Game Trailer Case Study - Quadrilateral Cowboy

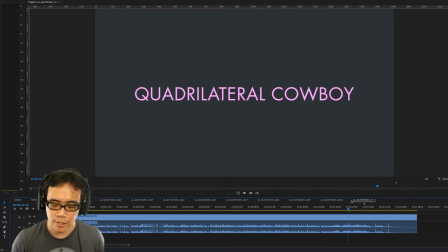479s
And then we have this nice, I think it's Claire de Lune music. And then Jake did all the sound effects and the graphics for this whole section. He had this really cool CRT distortion there, which I really like.
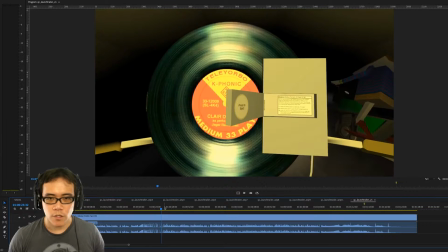495s
And so more broadly,
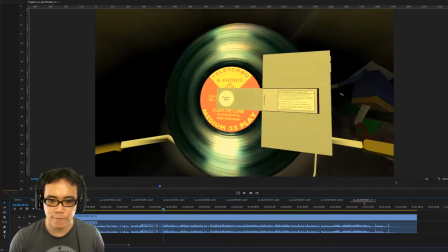497s
the ideas behind a lot of these shots was just to have one single thing that happens in each shot,
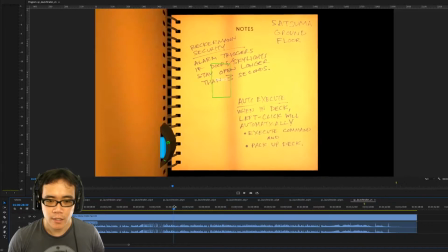504s
and then have a sound effect that is associated with it. The only ones that where this doesn't occur are these building shots,
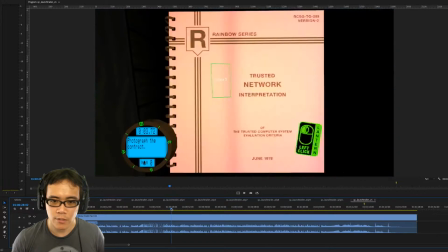512s
which these are just meant to be kind of epic in scope and just give you this big world view.
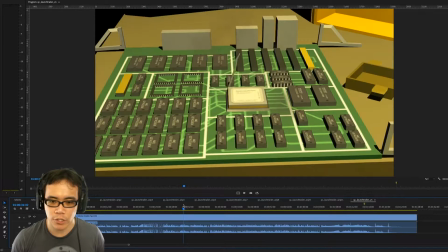518s
But everything else is some sort of really punchy action. Just everything has happened.
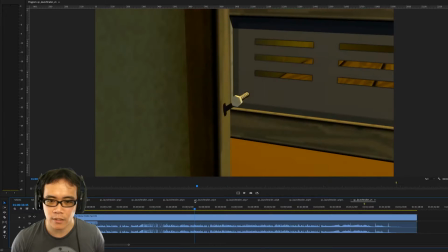522s
There's something happening in every single one of these shots.
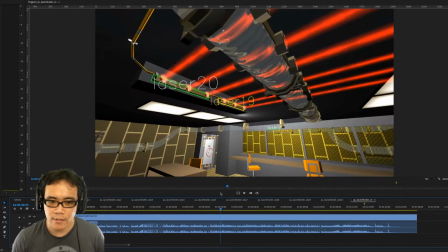527s
And then as soon as that purpose has been fulfilled, then I just move on,
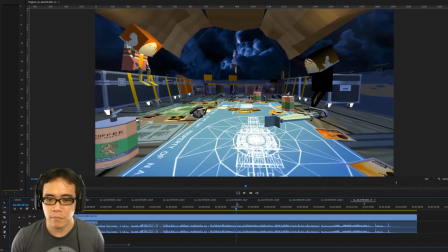534s
which I kind of had to do it by necessity, because if I wanted to keep having things in sync with the TikTok,
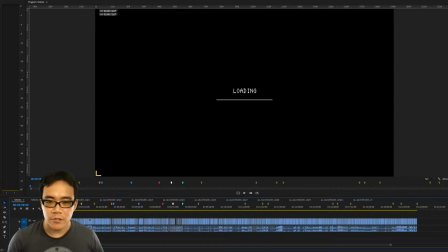540s
I just had to move on to something new every single time. All right, so let's just walk a little bit through my select reels for this trailer.
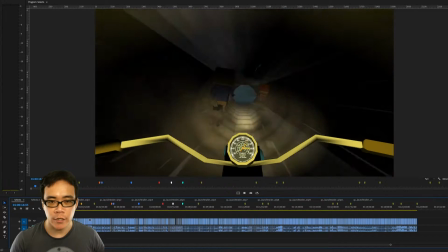549s
So this first section here are just all the cinematic scenes, which look really cool because it's them riding hover bikes around the train.
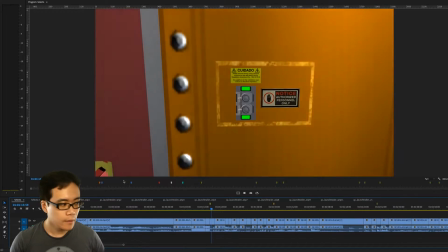558s
I just had to collect all these different scenes into one spot. And then this next section here is just all me opening doors in the game,
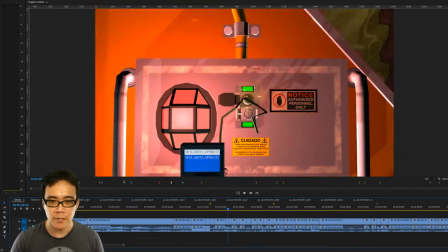567s
because this is one of the simpler ideas that I knew that I would want to put in the early part of the trailer.
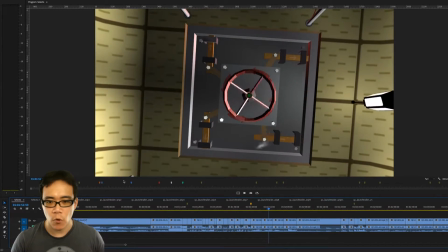573s
And then this next section here is just more hatches and things opening.
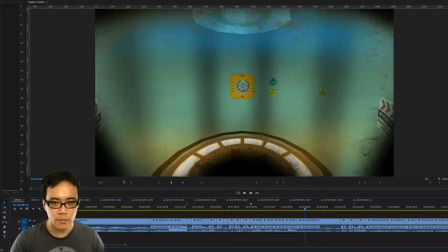579s
Pretty much anytime I was looking for shots for this trailer, I was just looking for just things changing on screen in some sort of way.
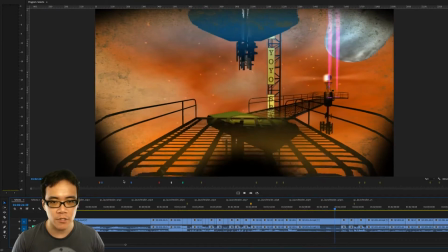587s
And things like a door opening are just a very clear example of something like that.
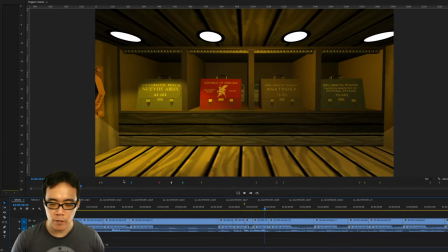595s
And then this section here, this is all about the different payloads in the game.
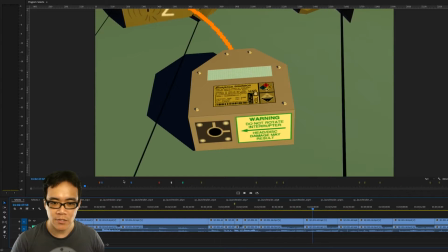600s
So the goals that you're striving for to hack into. So this one here is just hacking into this old person's memory.
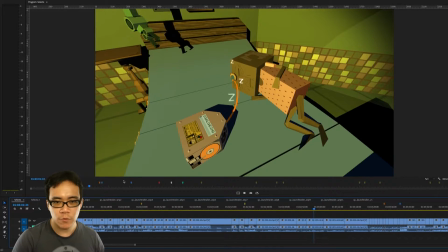608s
But other cases, it could just be like things from a vault or things like other things like that.
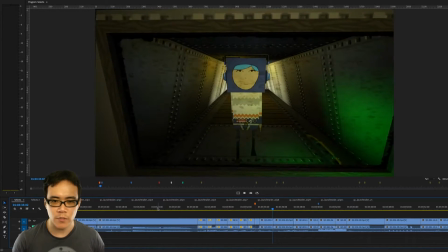614s
And then this here, this is just a small section of looking at yourself in mirrors,
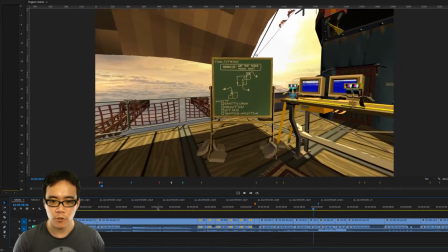619s
because I thought it would be kind of cool to show, but it's only really made it in one time.
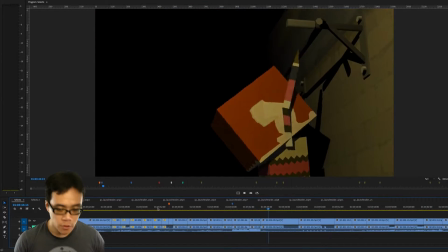623s
And then this section here, these are all different shots of your different teammates.
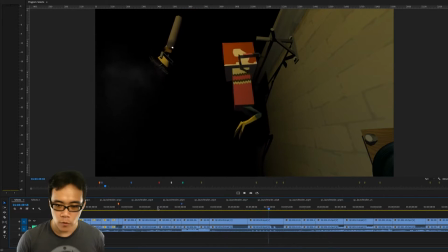628s
One is kind of the muscle, and then the other one is fixing things like this door opener,
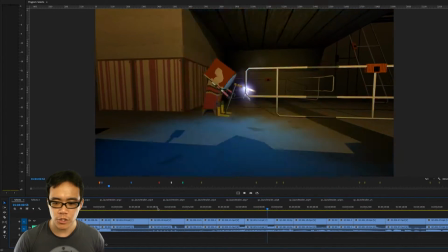635s
because I just wanted to show some of the other characters in the trailer too.
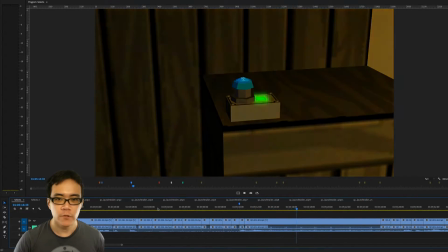639s
And then this here, this is all about sort of infiltrating and getting into different spots of the game.
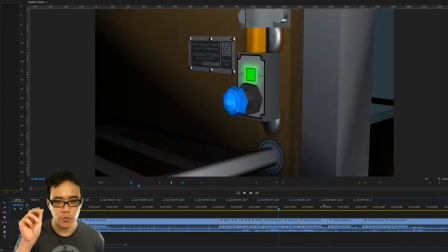646s
For example, all these scenes here where you're taking screws off of the vents, and then hitting these buttons,
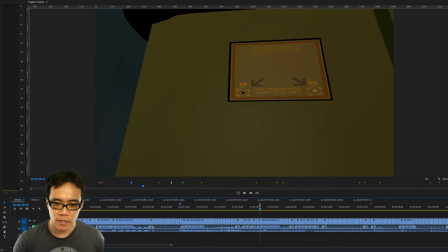654s
and just showing another example of, hey, there's going to be sneaking in this game.
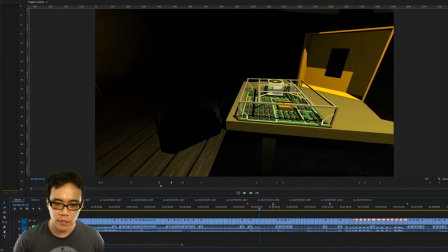661s
And then this here, this is just a small section from the beginning of the game when you're putting together your PC.
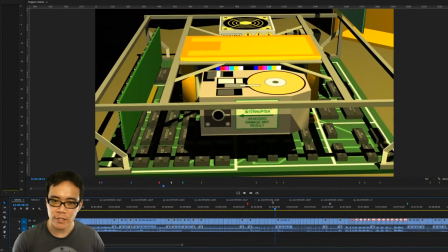669s
You're like putting the CD drive in, you're putting the memory in, you're putting the hard drive.
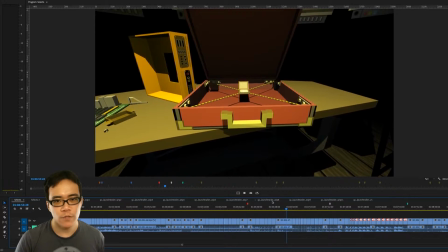673s
This is just a small part, but it's just, since it works visually, it's really easy to understand.
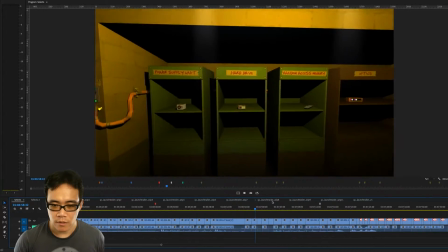679s
I just wanted to highlight each of these sections.
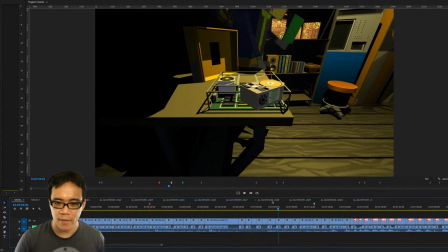683s
This is a really good game in terms of just having things happening on screen that you can understand at a glance, which, lucky me.
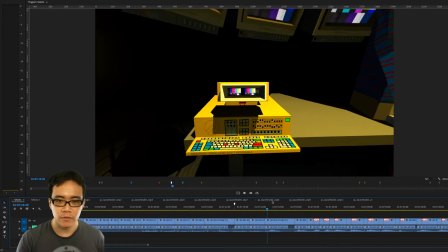694s
And then this section here, this is all about your little virtual reality device where you're just diving in
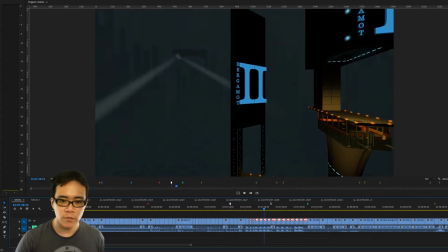701s
and then showing the close-ups and all these moments where you're kind of diving into the world because it has this cool camera effect.
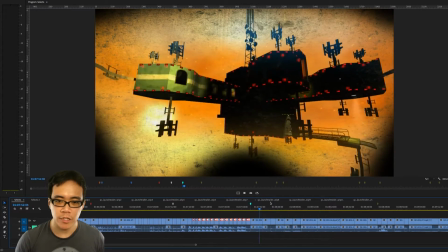708s
Then I have a big section here, which this is all just different environments in the game,
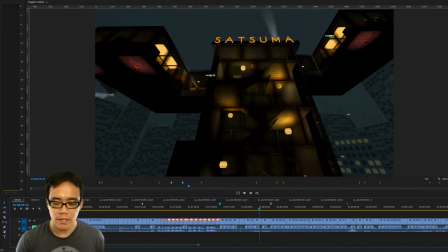713s
just to show the variety of different places that you're going to infiltrate, and they have a really cool architecture in all of these levels.
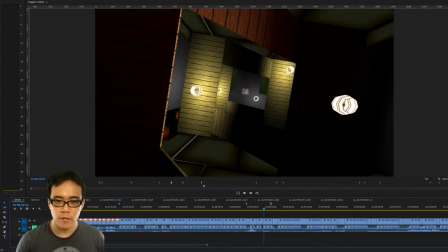722s
And then this section here, this is all about just the different interiors,
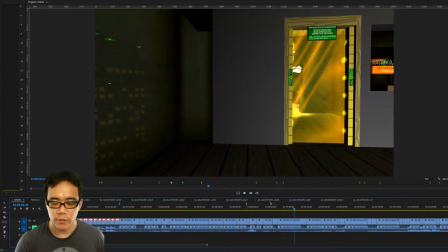726s
and just trying to make them look as cool as possible with some good camera angles to just show off things in their best light.
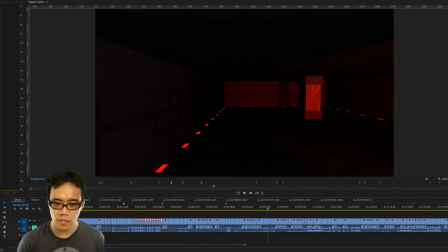737s
And there's just a whole lot of stuff in here, like,
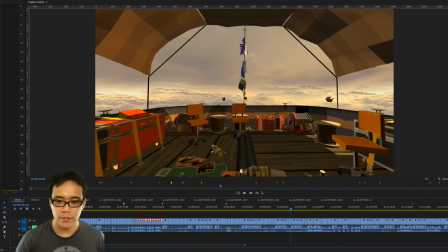740s
you know, kind of rotating around them or going into ducts or just looking at some of the set dressing.
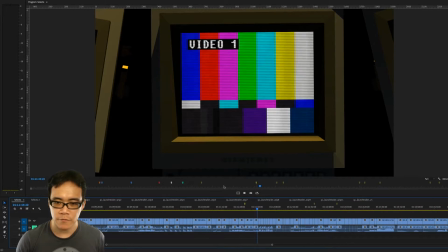748s
And then this here, this section is just a lot of examples of like the computer monitors in the game,
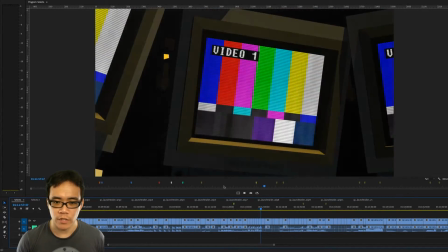758s
which I showed every now and then in the trailer.
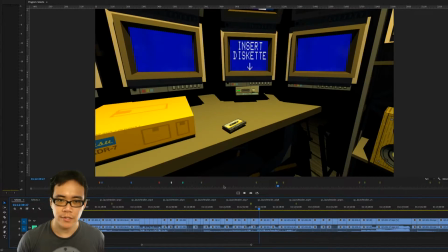761s
And then this section here, this is all just inserting these discs into this drive, which you do at the beginning of each heist.
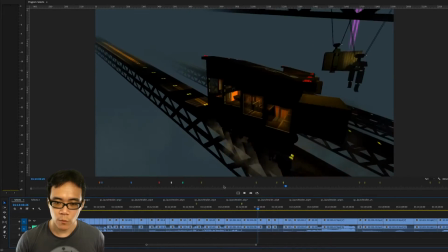769s
And then over here, we have some examples of some of the different vehicles.
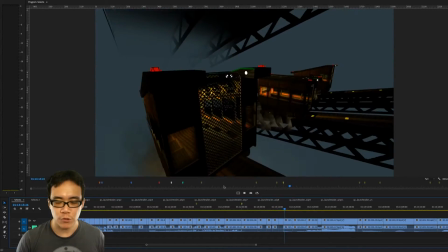775s
One thing that I'm always looking for to put in a trailer is just movement of any sort of type.
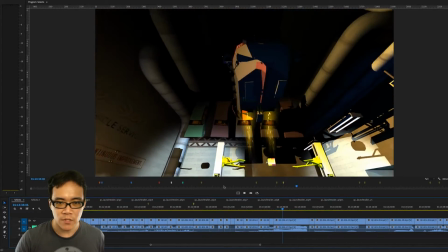780s
And of course, a vehicle is a good example of something that will be moving because by its very nature.
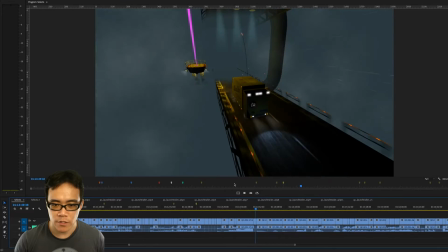787s
So wanted to show as much of this as possible, and some of these are just really, really cool looking shots.
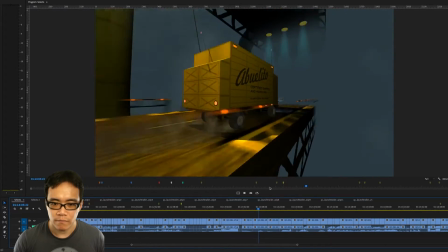793s
You know, the art is very, very stylized, but they still look really amazing and pretty epic.
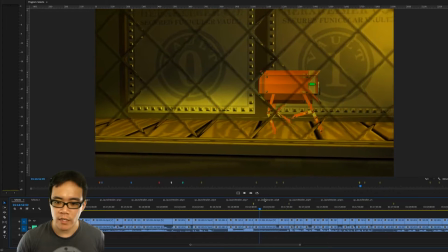802s
And then there's just a small section with this Weaver robot. And then this is a lot of
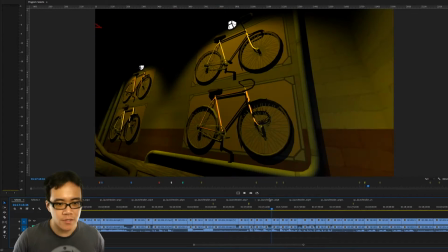809s
fun. This is the weapons and the guns. Of course, if you have any sort of weapons in the game, then you want to show those off.
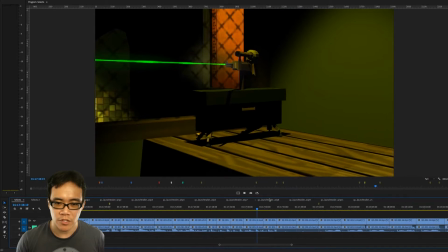816s
And this is the suitcase gun, which can open up and position itself and then fire bullets and activate doors and that sort of thing.
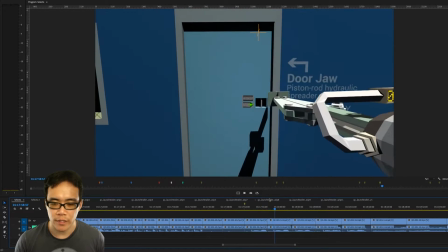827s
And then this here, this is this cool door opening device that you can use, just pry doors open,
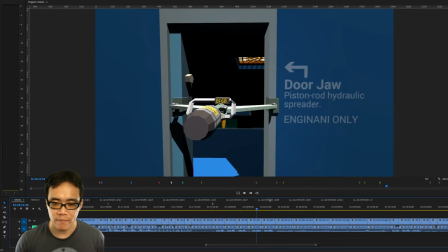833s
which we only showed once, but I just used it in all the different scenarios where it was possible,
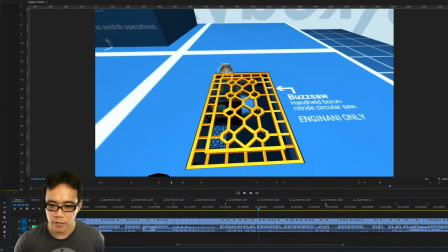840s
and then eventually settled on the places where it was best.
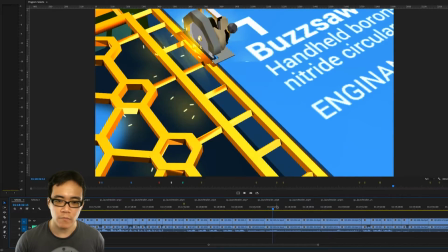843s
And then this one here is also same sort of idea, but this saw opening up different grates.
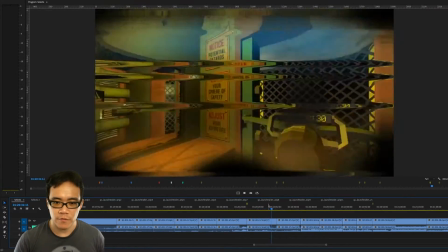850s
This section here, there's this effect of sort of fast forwarding through parts of the game that,
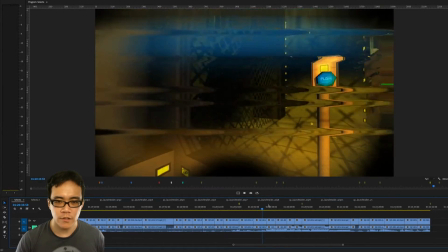857s
you know, just the visual was really unique.
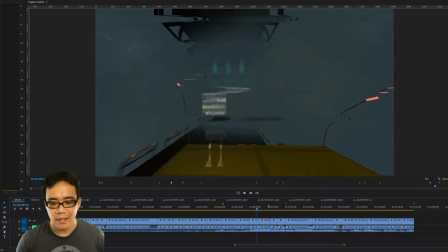860s
I don't think I actually used any of this in the trailer, but I wasn't sure at the time whether or not I was going to use it or not. I just thought it looked cool,
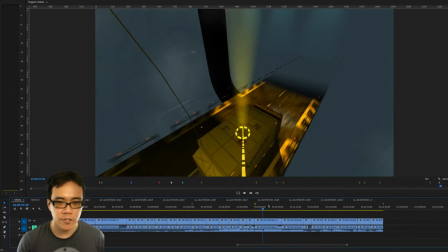867s
so I thought I'd collect it. And then this last section here I just called stunts because it was just a lot of the
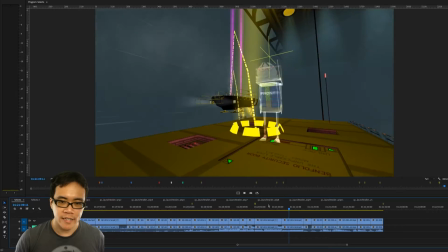874s
parts of the game where they're like catapulting onto vans or other buildings.
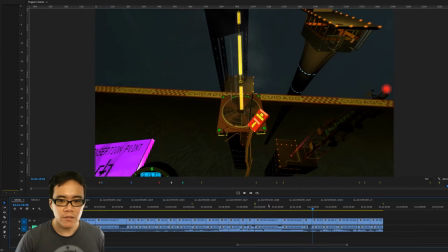879s
And even though there's not a lot of animation, a lot of times, especially the first person perspective,
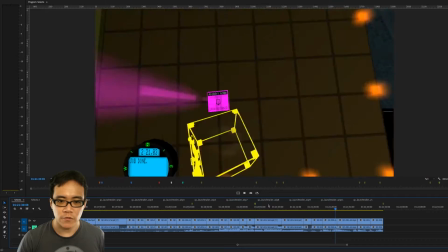884s
looked really, really cool to have this sort of thing, because there's no fall damage in the game is one thing.
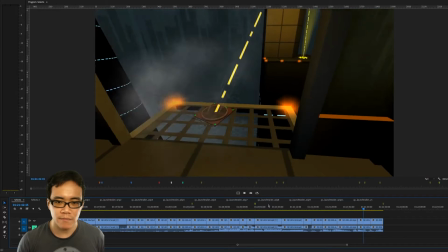889s
So you get these really amazing, epic looking shots. Okay, so now let's look at some of the early sequences.
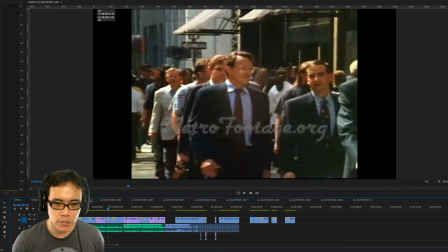899s
At the very beginning here, I had a different voiceover, which wasn't as focused, but let's take a look.
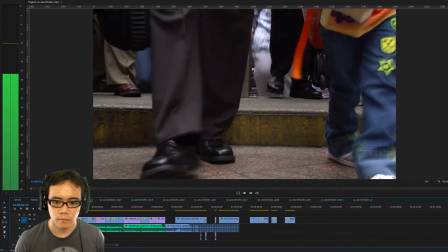908s Imagine, if you will, sitting down to your morning coffee, turning on your home computer to read the day's newspaper.
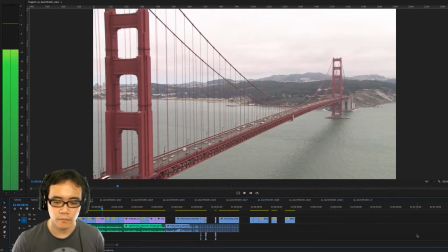914s Well, it's not as far-fetched as it may seem. In fact, both local San Francisco papers are investing a lot of money to try and get a service like that started.
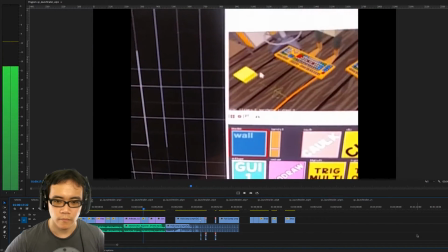922s 17 stories up in his fashionable North Beach apartment, Richard Halloran is calling a local number that will connect him with a computer in Columbus, Ohio.
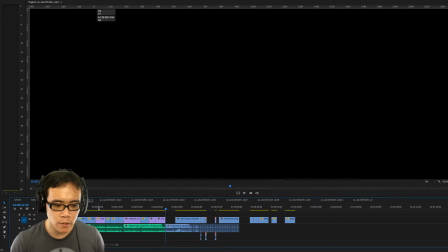931s
So, I don't remember what the idea behind the script was, but you can tell it's not really as on point as the one that we finished. It doesn't really as directly reference hacking and all of that stuff.
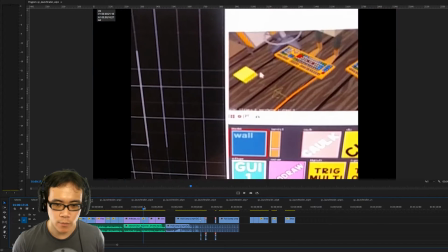947s
So this was just a way to get started and start playing with ideas. And there's a lot of shots here you see that we didn't end up using. But we were just kind of feeling out the intro. And as you can see here, this is the intro that Jake gave me.
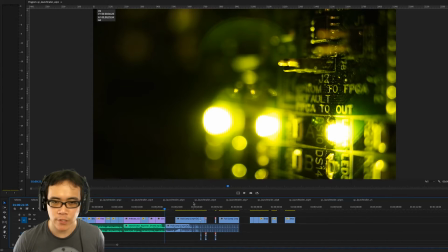959s
And then I was just experimenting just a little bit here.